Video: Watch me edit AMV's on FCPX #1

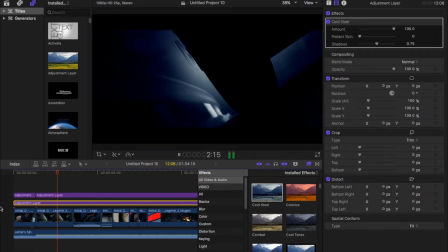253s
It makes the video pretty dark, so I don't think you guys can see it too well.
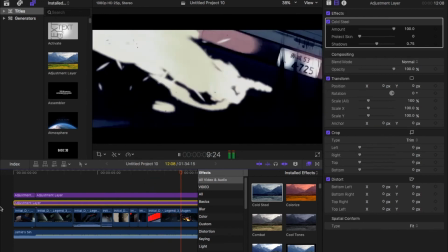262s
Now I'm just gonna decide which one I want from between each one.
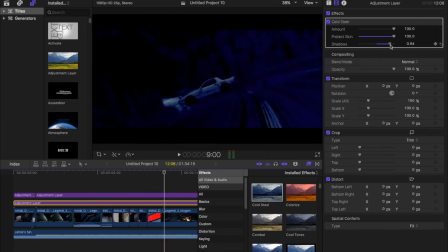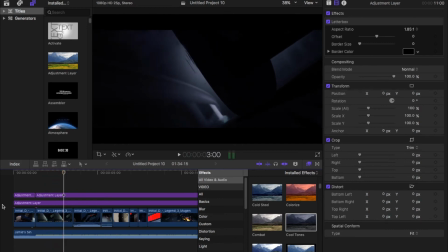270s
Okay, so I went with the Cool Tunes because it didn't really disrupt the actual footage too much. It preserved most of the colors and everything, and I still gave the vibe that I really wanted.
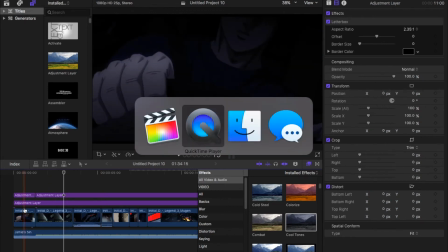284s
And so now I'm just gonna move down to the transitions. Okay, so for the transitions,
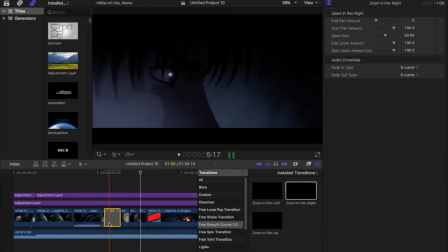293s
they're basically all plugins, unless you use the defaults, which don't really look too good.
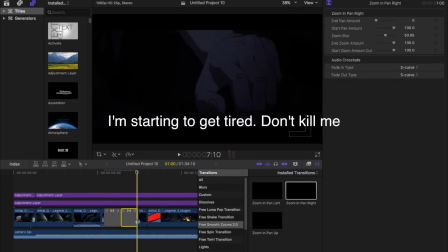299s
I have it, and it's in my previous video and link in the description. And it's all free, and they're pretty simple to install.
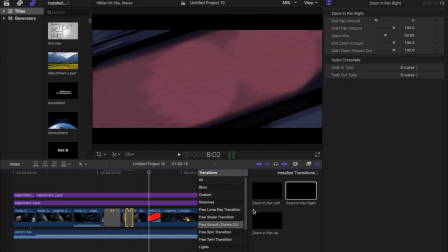308s
So right now I'm just going to add Panwrites because I have subtitles and I really don't want to, like,
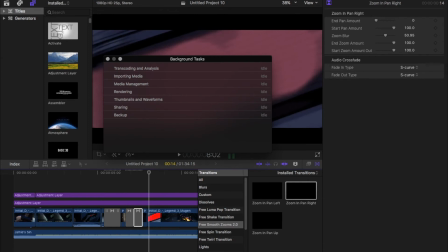313s
if I use zoom ins or zoom outs, you can basically see like a small chunk of them.
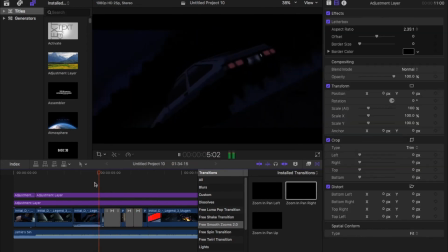318s
And let's let this render real quick. And so Panwrites is helping the edit flow a lot better.
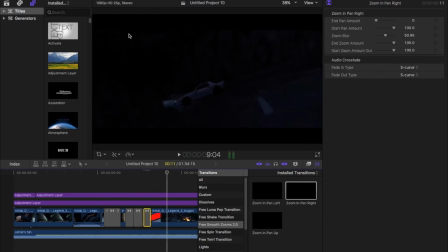325s
It makes my life a lot more simpler. It adds like a different aspect to the edit.
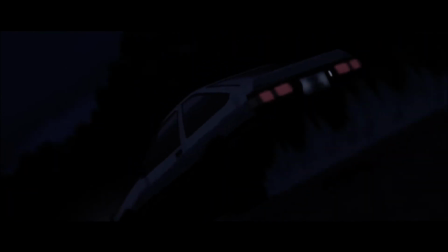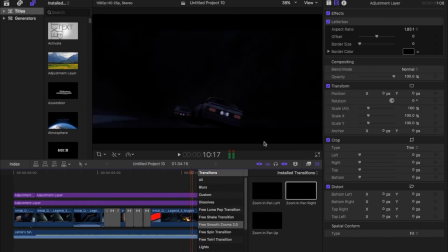341s
Okay, next I'm going to start working with the sound effects. I have some extra clips that I want to take some sounds from, and I also have wish sound effects that I have for myself, and I'm just going to input that.
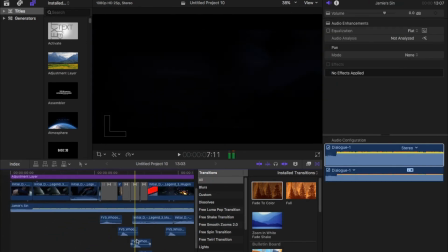354s
Okay, so before I get to the final step, what I'm going to do is go through what type of sound effects I have for each one.
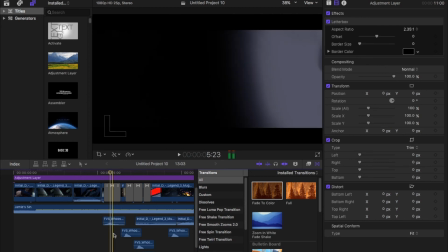360s
So this one's a whisper wish. It's pretty soft. This one's a muffled wish.
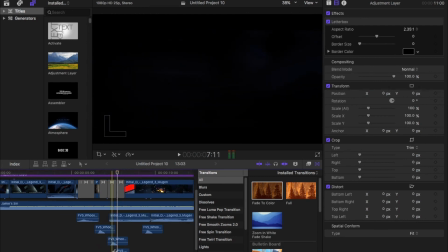366s
It's also pretty soft as well. Same thing with this one, and then this one's a large whoosh, so when the car comes in, it matches together.
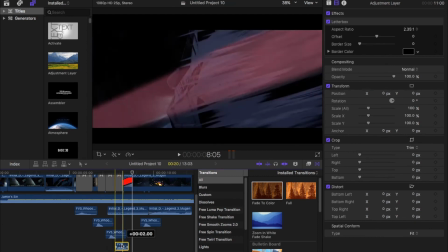376s
And then
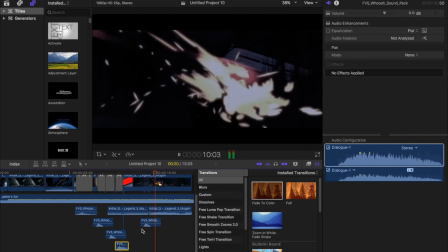378s
next we have the same whoosh together, so this one and that one are the same thing.
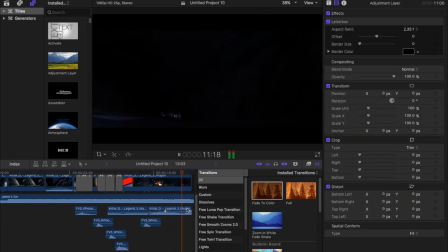385s
And for the rest, it's a bunch of car noises from the RX-7 and the 86.
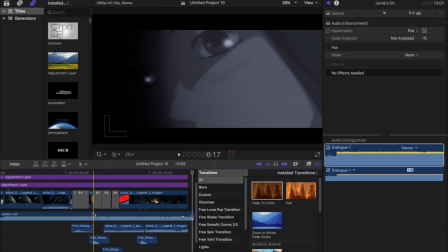392s
Okay, so before I end this, what I'm going to do is just add my watermark, or not my watermark, it's like my editing group watermark.
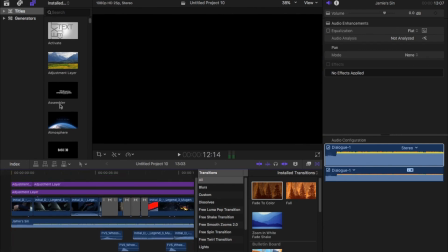402s
I don't have a name for it, but I do have a watermark for it, so I guess that's what matters. And so what I'm gonna do is just scale it down a bit, and we're just gonna add it right there.
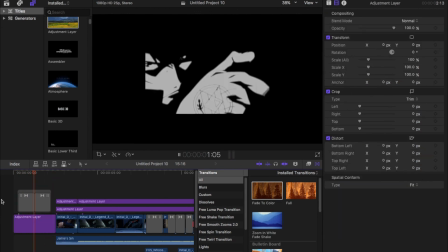418s
There we go, and we're just gonna add some fades into that. Before I end this off and let you guys see the final product, I just want to know that I'm basically transitioning from like a more comedic type tutorials to like a more professional. Not sure if you guys would like to see that, but personally, I like making more professional videos because, you know, comedic tutorials aren't that informational, I would say. And so we'll see how it goes down the road. And if you guys think I should do more meme tutorials, or if I should do more professional tutorials, just let me know. You could DM me with my Instagram. I'll link that down below. Or you could just comment down as well. So be sure to subscribe, like, comment if you have any feedback, or you know, I don't know how to end things, so I'm just gonna say see ya and have a great day.
Yeah, hey. Driving through the-